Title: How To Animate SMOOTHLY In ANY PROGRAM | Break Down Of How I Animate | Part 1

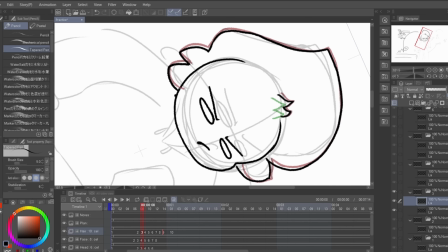8:15 It's always shifting shapes, so copy and paste won't do.
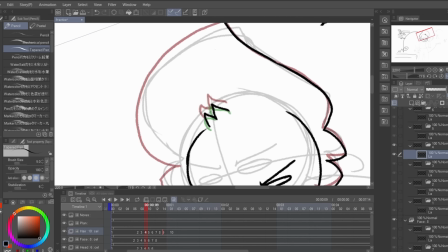8:18 And hand animating it, which is hard enough, with the chaotic nature of hair will make it extremely difficult to keep consistent.
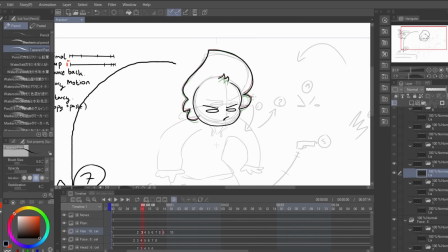8:26 And the more detail you add to it, the more strands and clumps you have to worry about.
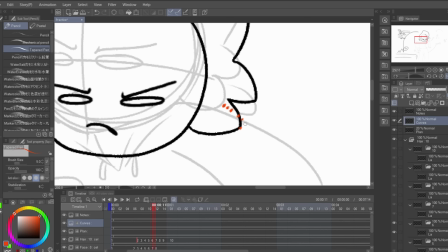8:31 Now you can probably see me drawing a bunch of red dots and lines. This was me basically explaining to myself how to make hair flow.
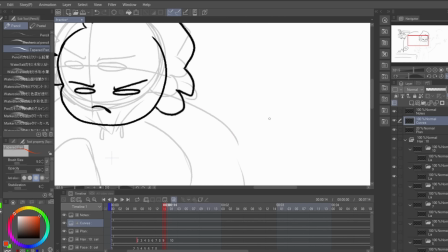8:39 And of course, it's by using a nice curve. Something you need to know is that all points on a line should follow a curve.
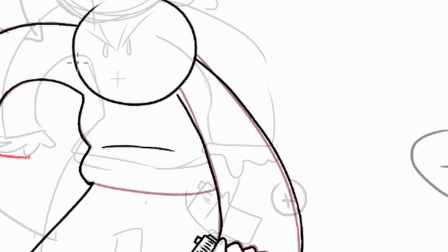8:47 If not, it will look terrible. Like this arm that looked bad and wobbly. This is because in some frames it didn't follow a curve.
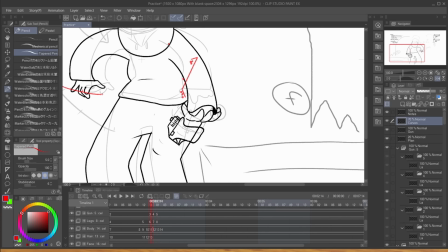8:54 Here's me basically visualizing what I mean. As you can see, it's a very, very nice curve.
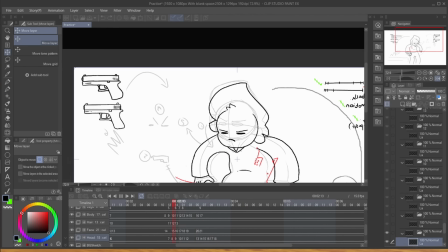9:01 Once I am happy with the movement, I will start to work on the next pose. Animating like this can be slow,
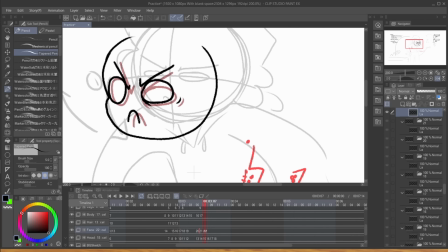9:07 but for me it helps me focus on each movement of the character. Every time the character moves, I will do this process of basically checking things off a list.
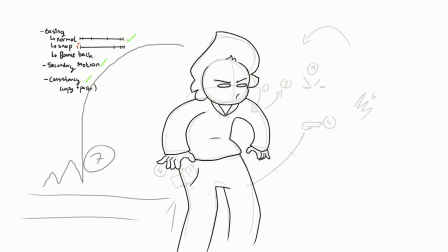9:16 Animating the head, then the arms, then the body, then the legs, and then all the other details and props, like the gun or the arms. Here we go. As you can see, I'm going through the process of animating each element to my liking before moving on to the next.
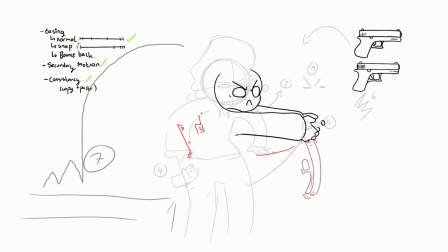9:30 For this section, I wanted him to snap upwards to aim his gun, though since his gun has quite a bit of weight to it, he overshoots it and bounces back.
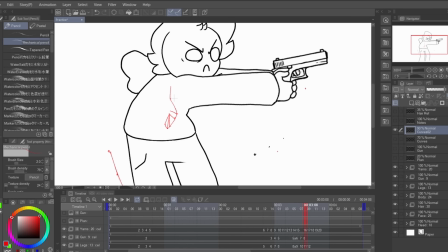9:39 Twice. Oh yeah, bounce back is usually relative to speed, weight, and distance traveled.
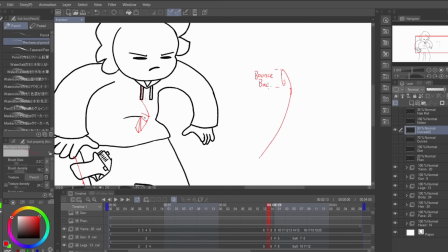9:44 The faster it travels and the longer the distance usually would have more bounce back. In this case, the gun is pretty heavy and it travels pretty far, pretty fast.
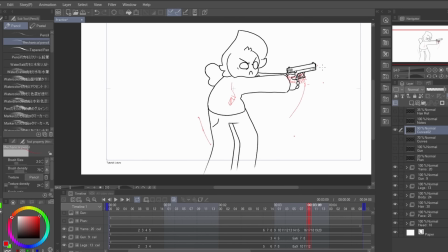9:52 So, to compensate for that, it overshoots and bounces back. Twice.
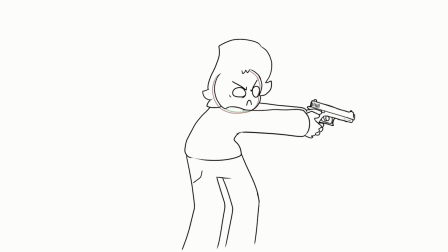9:58 After that, I just drew the body and the legs using the same principles and cleaned it up and erased any overlapping lines.
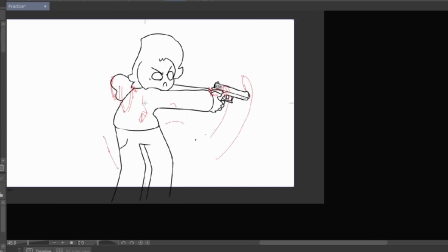10:05 Also, I continued to prove that smooth motion is caused by curves by drawing random lines on my animation.
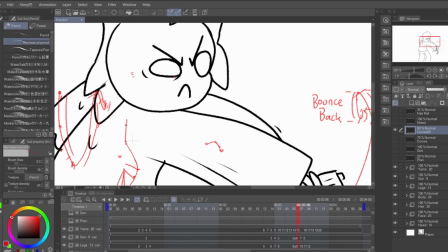10:11 Anyway, I hope I helped, and if I didn't, then you can help me by commenting so I can help you better.
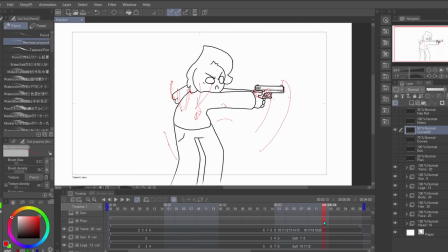10:18 That makes sense. But seriously, I hope this breakdown of how I think when I animate helps you in your future animation,
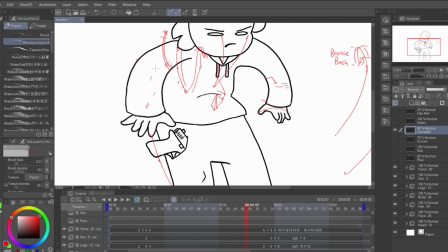10:26 and maybe it'll get you guys to stop requesting. Oh my gosh.
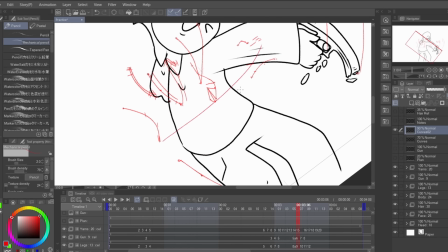10:32 One more thing, if you want to watch the entirety of me animating this animation,
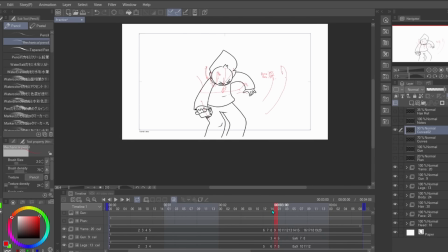10:39 please don't, because my commentary sucks.
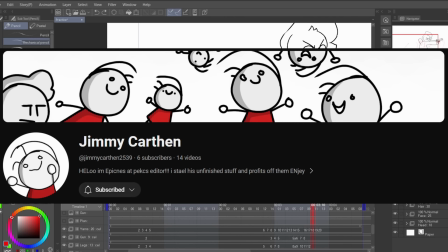10:43 But it would be on my second channel if you want it, and if you want it, go comment that you want it.
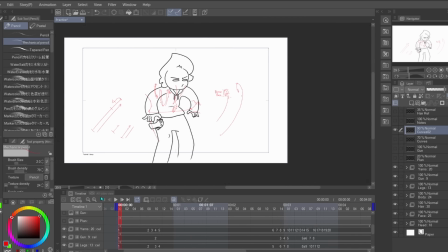10:50 And yeah, so. Oh, also, all music that I used will be in the description. See ya.